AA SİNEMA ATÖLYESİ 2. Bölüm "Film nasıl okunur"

Evet yani o ve ay bakın Ayla kızımız evet
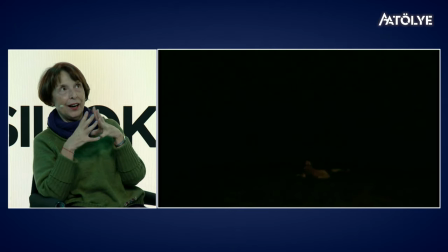60:21 sanki Ayla güneşin hani artık birleşecek ama o hamama
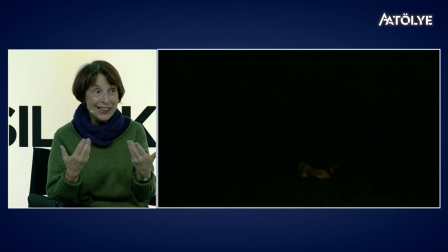60:28 gitti bedeni temizlendi ama ruhu Zehra anneyi çünkü çok seviyor biliyorsunuz şey Ayla
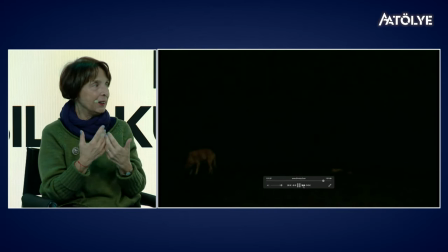60:35 hep Zehra anne Zehra anne yani erkeğin o kadar ve burası karanlık.
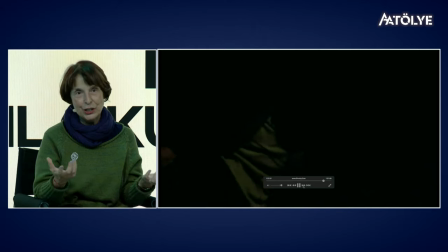60:42 Bu yalnız başına yapabileceğimiz bir şey hepimizin yüzleşme
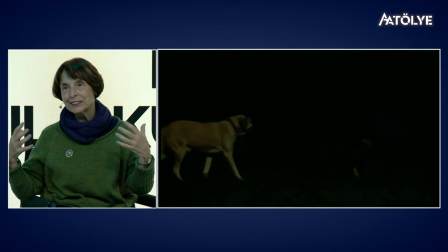60:49 şeyinde ve sabah uyandığında artık o geçmişi, anneye olan kızgınlığı,
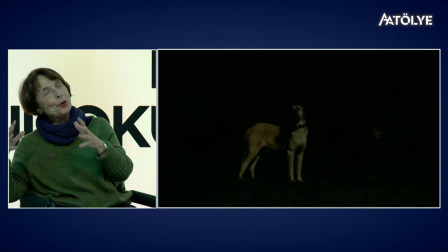60:58 yeri uyuyanlar gibi yani o geceniz sabahında artık bırakıyor. Bırakıyor. Kin, nefret, ikilik yani.
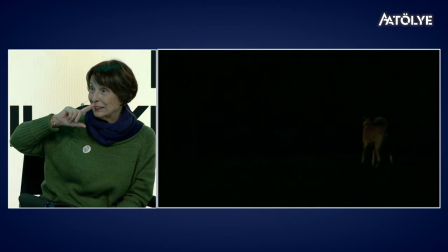61:14 Ve yine bu en başında vardı ya, hatırladınız mı? Annesi hani mezarlar köpek sesi.
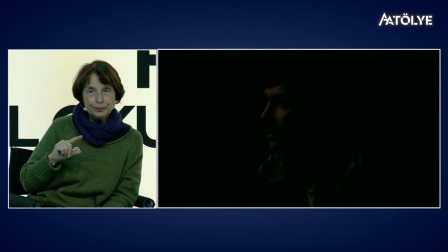61:22 Tekrar ona bağladı. Ve yine üç var.
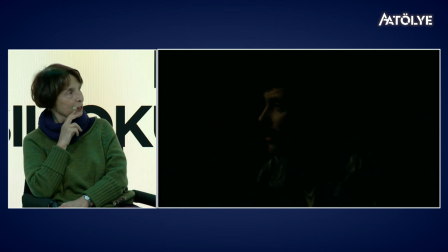61:27 Çünkü engelleme de üç. Evet. Avukat, elektrik kesildi ve şimdi de köpek İstanbul'a dönmesini engelliyor. Yine üçleme. 3 filmi var adamın çünkü bu bağlamda 3 filmi var tabi meleğin düşüşü var bundan önce onlar daha farklı biliyorsunuz buğday var şey ve yüzleşmeyi temsil ediyor burası evet biraz karanlıkta bıraktık sizi ama yani şey kendi
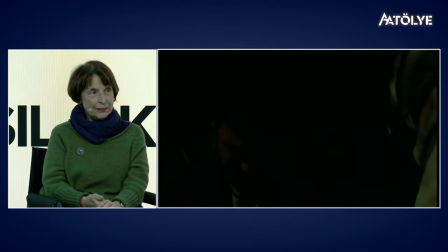62:15 karanlık yönünle yüzleşmeyi temsil ediyor ve ağlanır yani böyle anlarda.
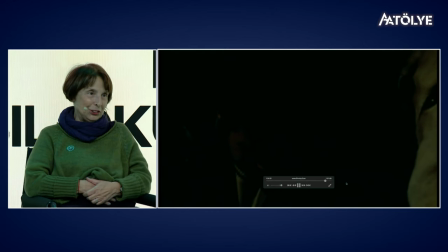62:23 Yani bir şeyden temizlenirken bilmem ağlamayan var mıdır? Gerçekten böyle bir şey çünkü.
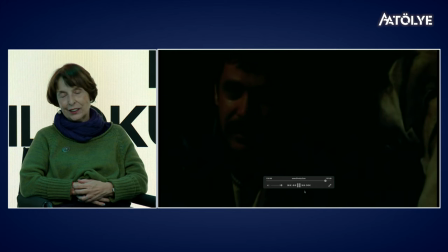62:31 Niyet ettiğiniz zaman bunu herhangi bir şekilde gerçekleştirdiğinizde gerçekten insan boşalır yani. Serbest bırakmak çok büyük. Çok güzel bir şey. Evet. Böyle bizi karanlıkta bırakıyor.
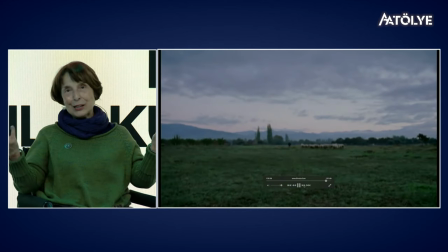62:52 daha sonra doğru hızlı geçiş yapıyoruz. Tabi evet sabah olduğunda yani o bütün gece
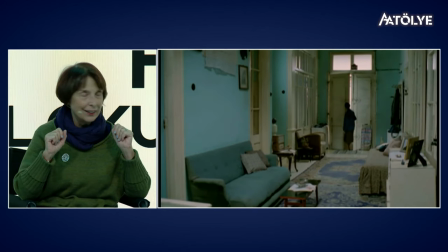62:59 kustu bir şekilde gözyaşlarıyla artık sabah olduğunda başka bir Yusuf. Yani hem bedensel hem de ruhsal olarak temizlenmiş
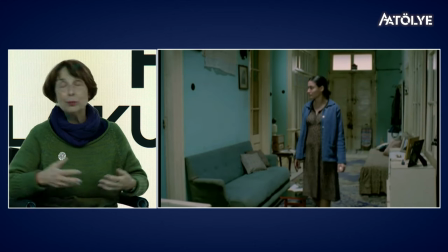63:14 bir Yusuf. Ama tabi ki başka okumalar olabilir.
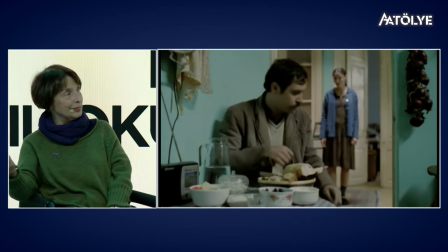63:20 Yani dedim ya size yer deniz büyücüsünü Platon'la okudu birisi diye.
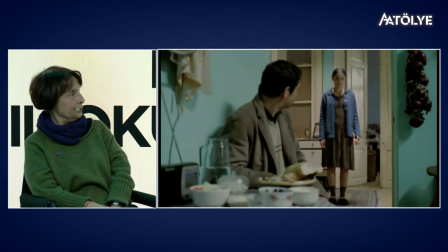63:26 Yani insanın aklı sonsuz işte. Yumurta var. Mutfak imgisi de önemli.
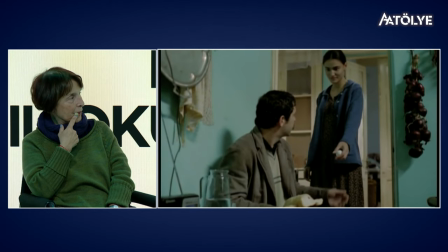63:32 Evet. İlk geldiğinde her zaman Ayla ona ikramda bulunuyor. Ve hep misafir gibi oturuyor.
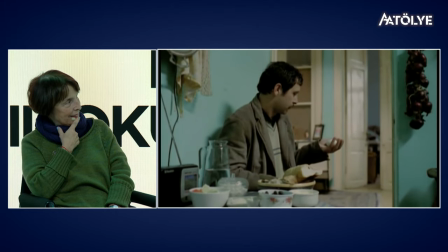63:39 Artık en son döndüğünde ekmeği kesen kişi. Yani evin erkeği ve evin artık sahibi olarak.
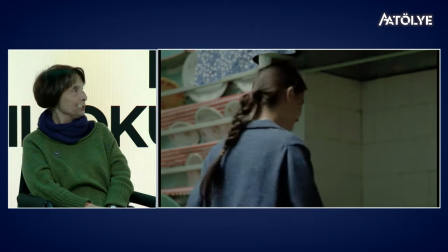63:46 Yumurta var. Gördünüz değil mi? Herkes gördü. Filmin başında bulunamayan yumurtayı bu sabah buldular.
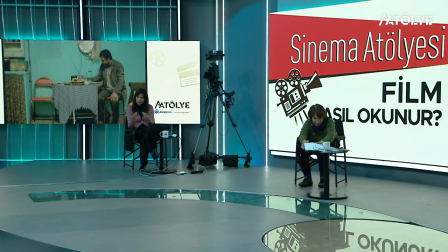63:52 Tavuk artık yumurtladı. Yani yeni bir dünyaya açılış, yeni bir aileye, yeni bir düzene açılışı simgeliyor. Ve zaten filmin sahnesinin düzenlemesine baktığınızda da çay ister misin demiyor artık çayı getiriyor.
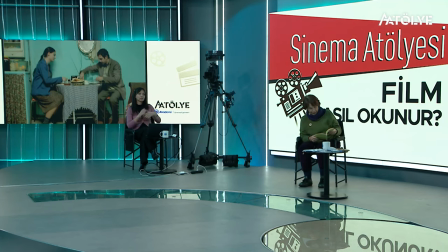64:08 Diğeri de evin erkeği olarak ekmeği kesti hazırladı ve ikisi bir arada kahvaltıya başlıyor.